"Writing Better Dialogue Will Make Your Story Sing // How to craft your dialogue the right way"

everyone settle down. Settle down. It's time to get to class. Let's get into it. Hello. Welcome back to my classroom. Today, we are talking about the age-old question, how to write good dialogue. It's hard. A lot of beginner writers struggle with writing dialogue, and I'm going to take you all through some tips and tricks and some examples of writing good dialogue and what you need to think about when you're writing your dialogue. So let's get going. First up, you need to lay the groundwork. In every scene you write, you need to remember the purpose of this scene. Every scene must drive the story forward and bring your characters to some new situation that they have to deal with. There are a few great questions from David Mamet that I'm going to run through. Now the three questions are: who wants what happens if they don't get what they want, and why now? I'm going to be using an example from the movie Pulp Fiction.
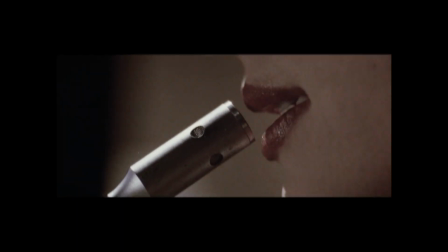(1:12) Vincent.
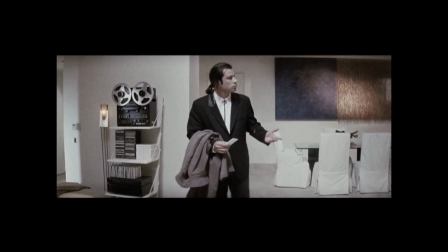(1:17) I'm on the intercom. Where's the intercom?
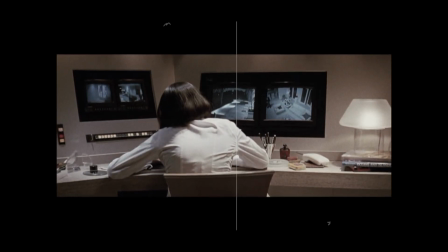(1:22)
In this scene, we basically only get dialogue between these two characters.
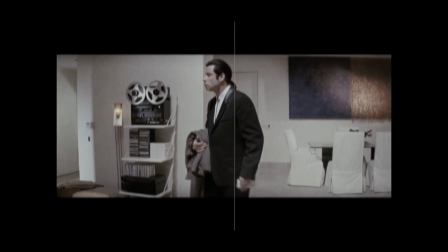(1:27)
There is no physical interaction, and they don't even see each other until the end of the scene.
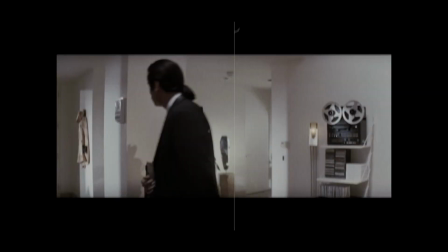(1:32)
In this scene, the want of each character is very different.
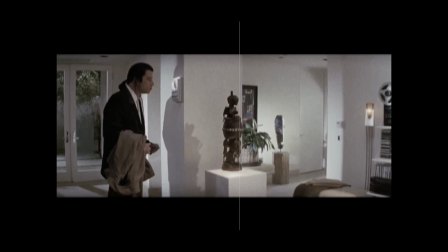(1:35)
We see through their interactions that Vincent just wants to do his job and avoid getting killed by Mia's boyfriend.
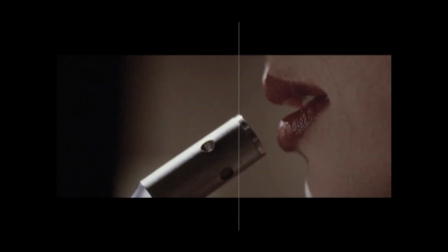(1:43)
Mia, on the other hand, just wants to go out in the town and have fun. The stakes are much higher for Vincent in this situation,
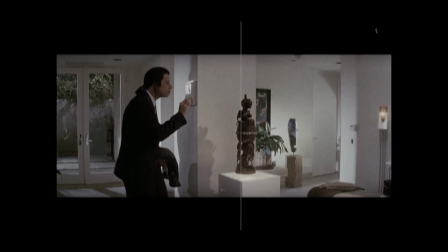(1:51)
and if he doesn't get what he wants, he will essentially get killed.
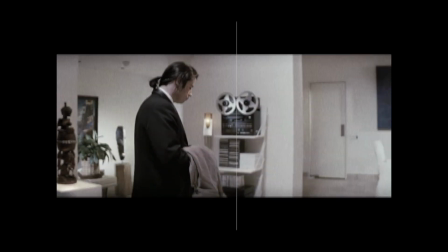(1:57)
Mia, on the other hand, just wants to have a great time, and if she doesn't, then she'll be bored for the rest of the night.
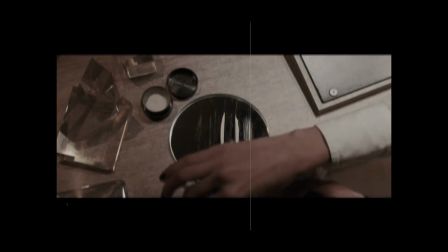(2:03)
The why now comes from earlier in the movie when Vincent is told to take care of Mia for the night.
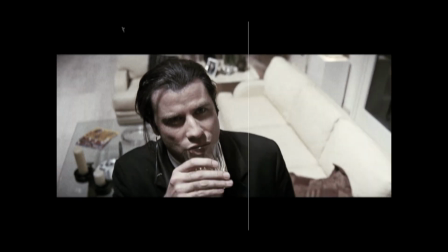(2:10)
He is given a clear time frame and just told to take her out on the town.
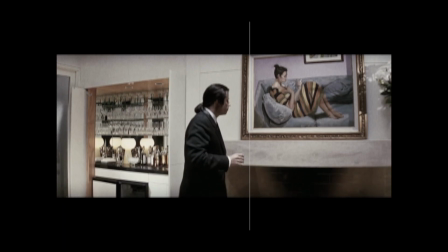(2:16)
This influences their dialogue as it creates very short
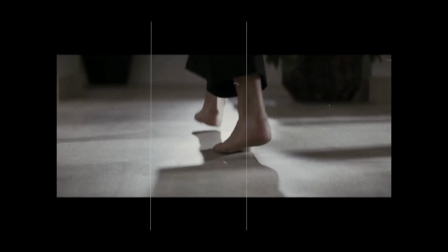(2:21)
responses from him and a more playful demeanor from Mia. Next up, we have some technicalities. One misconception with dialogue is that it's supposed to be realistic. And this is often a misconception, as dialogue is not actually realistic. Because each piece of dialogue needs to move the story forward, it can't be a bunch of ums and ahs and very useless pieces of speech. Three different categories of dialogue are exposition, characterization, and action. An example I'm going to use is The Falcon and Winter Soldier.
A sorcerer is a wizard without a hat.
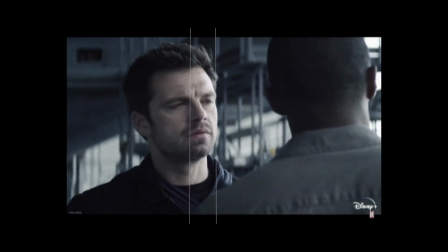(3:03) Think about it, right? I'm right. I just came up with that. It's crazy. But look, that's not the point.
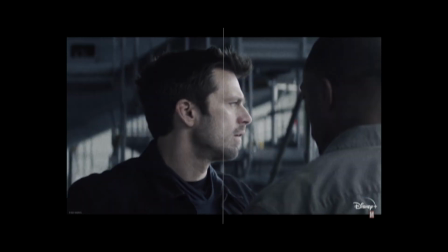(3:09) These guys aren't magical, all right? They use brute force, just like you. The incredibly annoying guy in front of me with the staring problem.
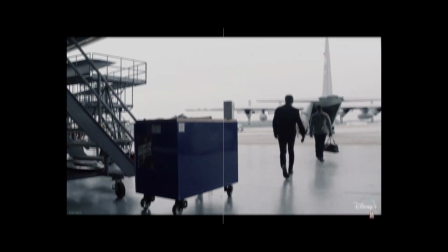(3:15) I'm coming with you. No, you're not.
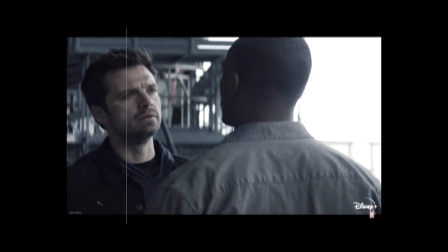(3:17)
In this clip, we see some banter between Bucky and Sam, where most of it at the time seems irrelevant.
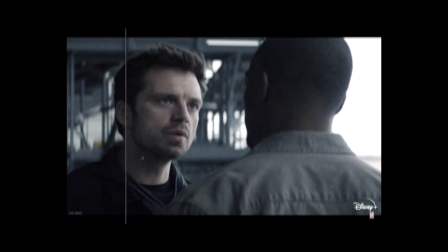(3:26)
But we learn later on that it's really a characterization and builds up for more of a dynamic between these two characters.
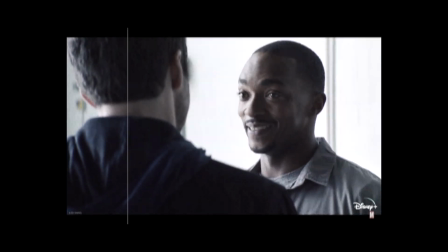(3:32)
This interaction can really fall into any of these categories,
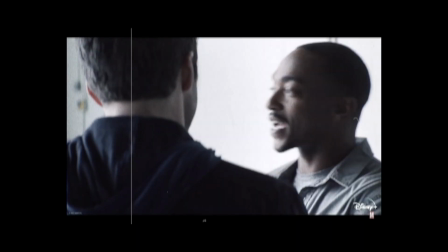(3:35)
as it explains how Sam views the antagonists of the series and throws them into action.
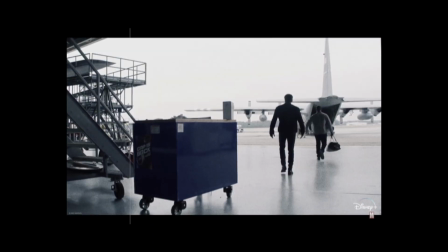(3:44)
But really the main category that it falls into is characterization. Next, you want to get specific. Each character should have their own dialect and really stand out in your text. Whether that's an accent or pop culture references, it's really helpful to differentiate your characters from each other so that people can tell who's speaking without even needing to hear them. This is especially fun when you're playing games like Who Said It.